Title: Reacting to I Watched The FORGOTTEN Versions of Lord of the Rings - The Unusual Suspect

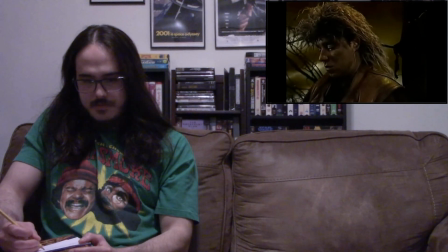All the events that Frodo and Sam aren't a part of aren't adapted, which makes sense given this is another low-budget offering.
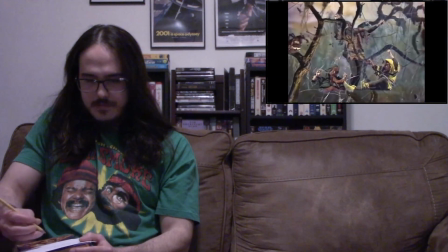But is it low-quality? Well, we've looked at some shit today, with the live-action version's Lord of the Rings really suffering.
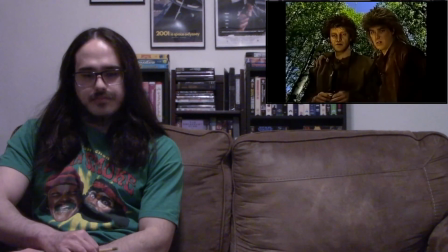But out of the live-action version's pre-Jackson trilogy, this is the best one.
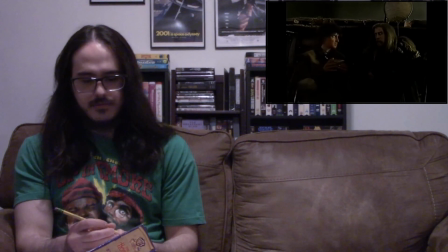It's still not very good, though. It's clear this is really hampered by its budget as well Because to save on costs They have an older Sam tell the story Yeah,
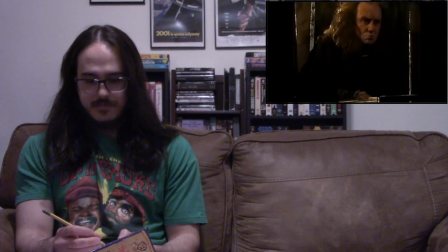this is supposed to be Sam It looks more like Princess Bride Billy Crystal True love is the greatest thing in the world And whenever there's a scene that would
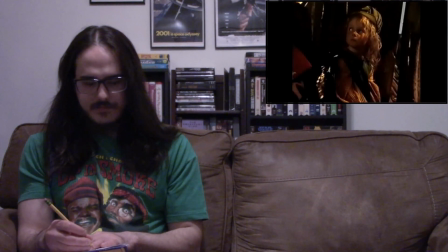be too expensive to film They instead just have Sam tell you what happened Whilst a bunch of incredibly bored looking children listen to his story Oh,
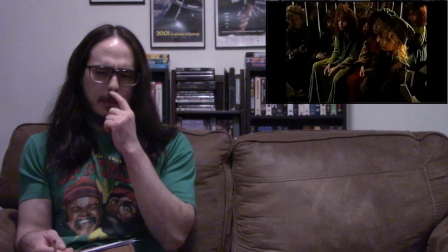and this is supposed to be The Shire, by the way Why it looks so bloody dank and depressing, I don't know Yeah, that's weird. In fact, this whole miniseries is dank and depressing.
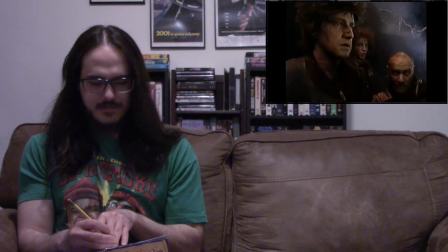Everything looks so grim and lifeless, and you'll quickly notice that nearly all of this was shot on a blue screen.
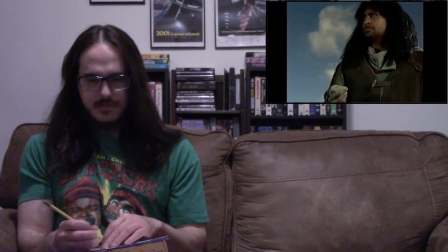And whilst it is a competently keyed-out blue screen this time, it's just depressing to never see a real-life location. I mean, this is Finland. It's a... Like modern-day filmmaking. ...like Zealand-esque, actually.
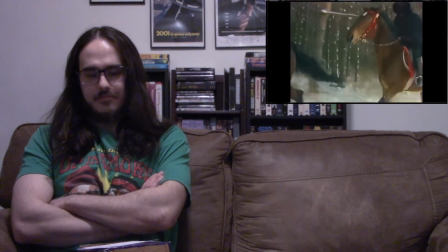Why not take advantage of it? Even that shitty-ass Soviet version sometimes shot in location. Not very well, mind you, but still. Now the first major oddity I noticed in this version are the music choices cuz look We're all familiar with the orchestral mastery of Howard Shaw Sweeping beautiful orchestras god damn Lord of the Rings would have been nearly as good without that man's work But for hobbit tits what genre of music do they use for the soundtrack? jazz slow sexy Sax heavy jazz
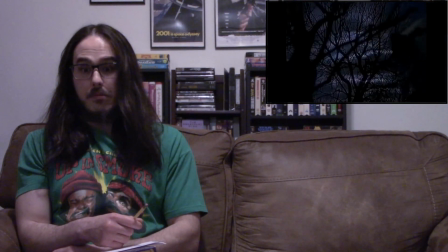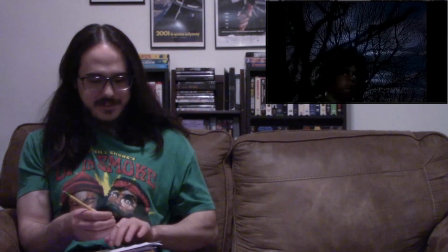Okay, I'm getting Angel Heart vibes. I mean, come on. This isn't Lord of the Rings. The only way this soundtrack would be fitting is if you put Frank Dribbon in it. Watch.
Her hair was the color of gold.
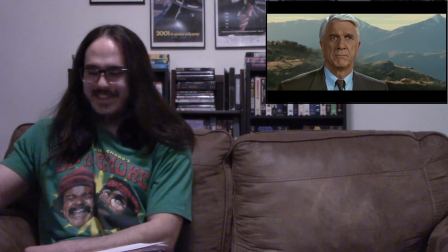Ha ha ha. Ha ha ha.
He was giving me a look I could feel in my hip pocket.
And when he doesn't go to the judge, it's so, so unfitting.
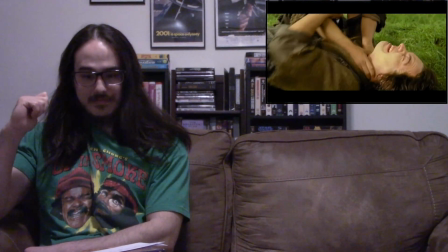Like, remember the incredibly disturbing but brilliant scene of Smeagol killing Deagle?
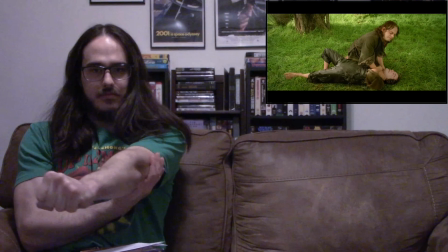In the Jackson version, it is so unsettling to watch, but here, the soundtrack makes it sound like it's played for laughs.
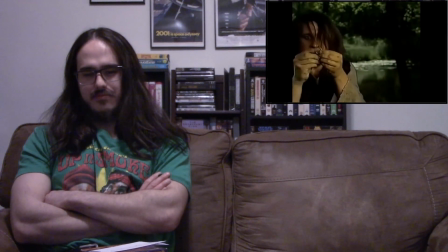The acting doesn't help. Oops, he just strangled his beloved cousin to death.
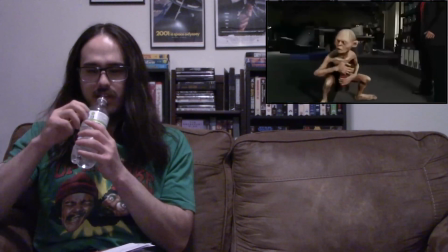Silly speaker, what the hell are you doing? Silly mind you, silly mind you, death to self.
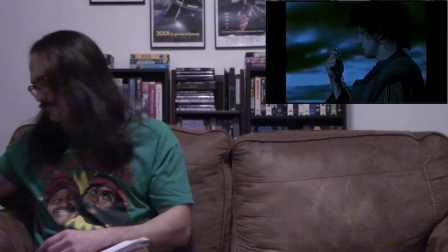To this special's credit, it does do some things well. Considering his budget, the acting is pretty good.
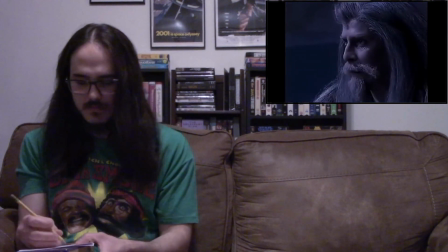I actually think Gandalf's pretty cool with this.
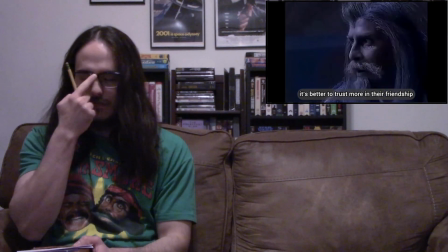And it
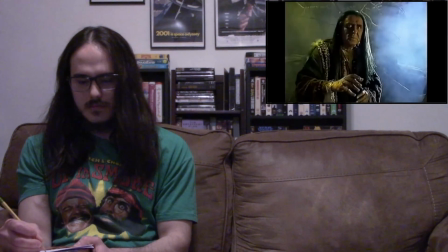is the best live-action adaptation of Tom Bombadil out there. Is that even possible?
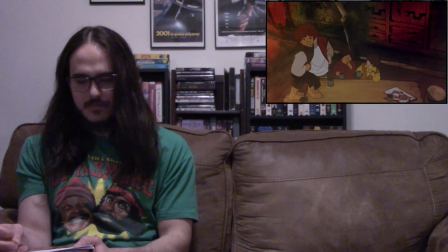up to do a song and dance number which by the way the backseat version also does this but here this song is actually amazing
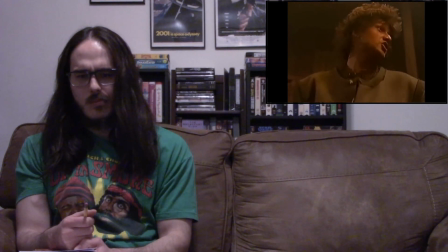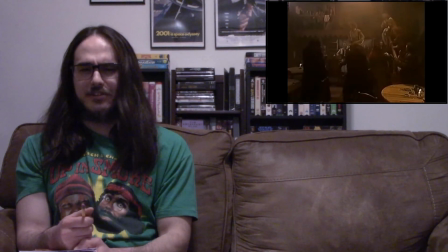maybe in Finland it's amazing
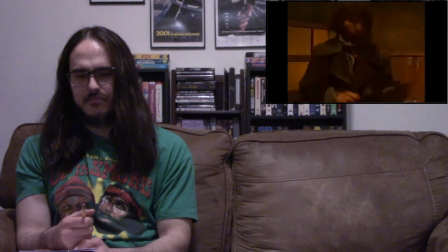not convinced well check out this bit where Frodo hypes up the violinist to do We're solo. All right. I like a good violin solo.
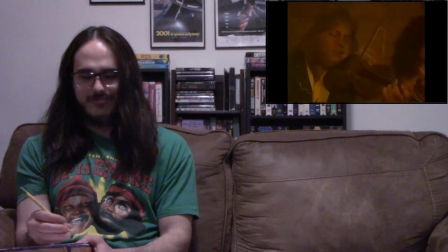Don't get it. How does a show go from making the worst musical decisions ever to giving us this bagger?